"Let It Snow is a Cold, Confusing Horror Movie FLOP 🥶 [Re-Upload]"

Ah! I had a dream. I had a dream that I fell off my snowboard.
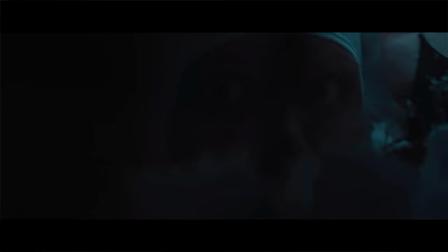This is the most aggravating instance of this movie cutting away to a dream sequence as soon as the going gets good. I loved this part where the guy comes up to her buried under the snow and starts stabbing his blade into it. Again, a great idea that these screenwriters had. Didn't really think of what was gonna happen outside of that or around it, or even what's gonna happen afterwards. Like, she's literally hiding just beneath the snow. He's up there stabbing her. First of all, how did he even find her?
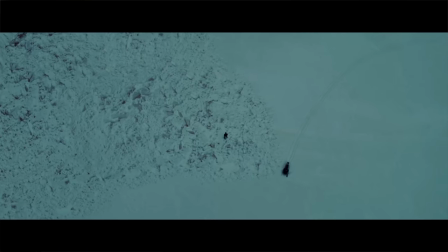He like magically snowmobiled right over to the place in this avalanche where she was buried. Seems a little convenient.
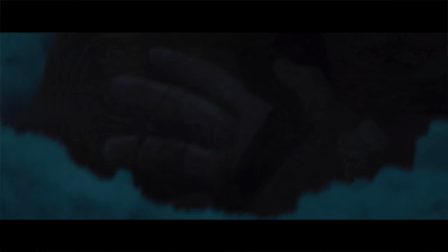But then he's like stabbing in so close to her that he actually cuts her arm, and she yells out as though that's gonna somehow hide her even more. Like, I don't know how she didn't get killed right there. He should have been like, oh, she's screaming, skewer. And then that night it's like Blondie kebab over an open fire. It's no big deal. But somehow that killer just leaves her alone. Like, I don't know if this person is trying to kill them or just scare them a lot at this point. It's crazy to me that that little girl died just because someone knocked her over, and then Mia can be stabbed with a machete and she's like, I wonder what's for lunch today.
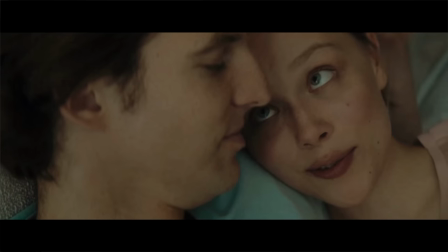But while she's down there, she has another sequence that's, I think it's supposed to help endear us to Max, the boyfriend, and make us understand why she's trying to get back to him.
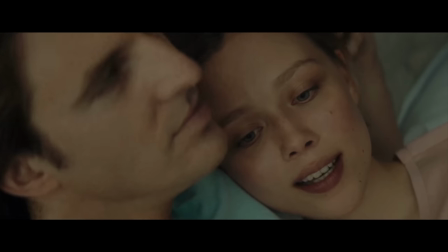What about? It was us, and we were in a big house, and you were cooking your very famous Sloppy Joes.
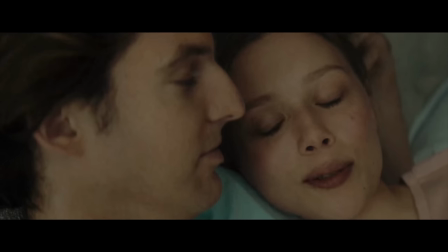You're making me hungry. You're always hungry. Well, only for you.
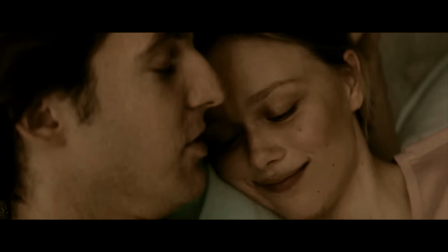If you or a loved one has ever been personally traumatized by the absolute nonsense that happens in a heterosexual love scene, call the number at the bottom of your screen.
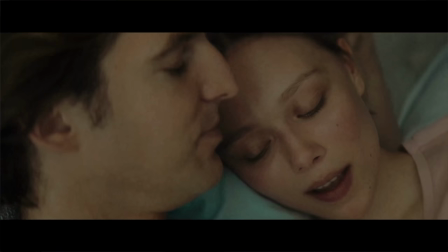There's hope for people like you. I'm just gonna put it out there. I don't need to see the pillow talk anymore on camera.
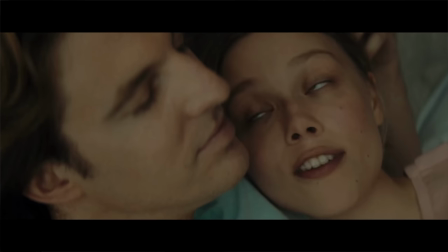Every movie wants to show me, like, the man and woman after lovemaking, like, talking and about the future, because it gives us something good to flash back to when times are tough. I don't care. A straight person has never said something interesting after sex. They're like, Dawn dish soap cuts through the tough grease.
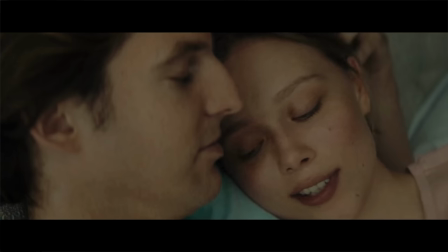Even baked on cheese. Or they'll be like, boat shoes are really comfortable in the summer. That's all.
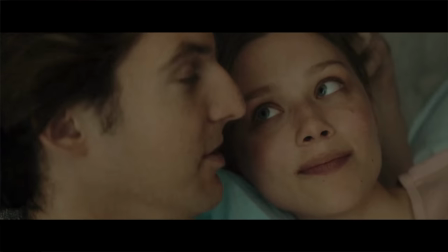We're not getting any of this good story stuff. Also, I just can't get enough of the very famous Sloppy Joes. I'm obsessed with Sloppy Joes, but I fully embrace the fact that it's garbage food. Garbage food for a garbage dude, baby.
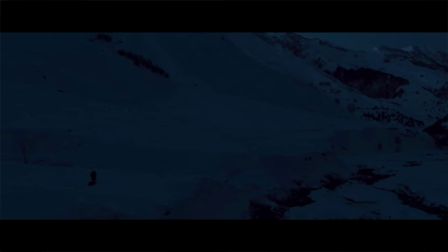Somebody grabs Mia's hand and pulls her out of the snow, and we find out that it's a kindly old man who lives in a cabin. It's on the mountain. He doesn't speak any English, so it's like basically just them sitting by the fire for a long time, looking at each other. She gives him some soup or whatever. He helps clean her wound, so we get that he's a good guy. But he doesn't have a phone, and he only has selective electricity, it would seem. Like, he can use that tape player, but there are no overhead lights. Meanwhile, back at the hotel, our mortician / front gate lady is still behind the desk, like, working her 24-hour shift as usual.
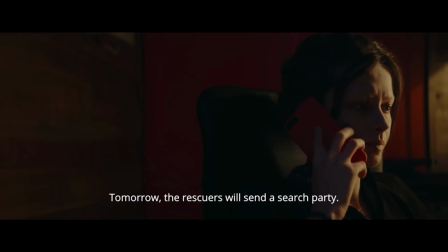So whoever's behind this, we now know that this lady is somehow helping to provide victims for that snowmobile rider. I think that's supposed to explain why she marked that black X on the door, although it doesn't. You're telling me that Mr. Black Bandit here comes down from his holy mountain every night and walks around that hotel looking for black crosses? And even then, how would he equate a black cross on the door to someone who's going to be on the dangerous part of the slope? The black cross has absolutely nothing to do with anything, I swear. It's just a dead end. It's a dead end.
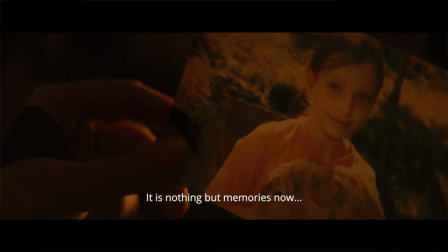This mysterious bearded gentleman who helped her. He explains that it was his granddaughter who died at the beginning of the movie, which is also confusing because the guy in the hotel said that there was an urban legend about the little girl who got killed on the slopes. But this guy is like, no, it's not an urban legend. It was in the newspaper 3 years ago. The governor gave me a plaque.
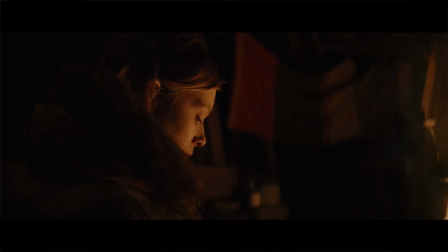No, it's a creepy legend. So anyway, he's giving Mia some exposition about the daughter, and we get to hear the namesake of this movie.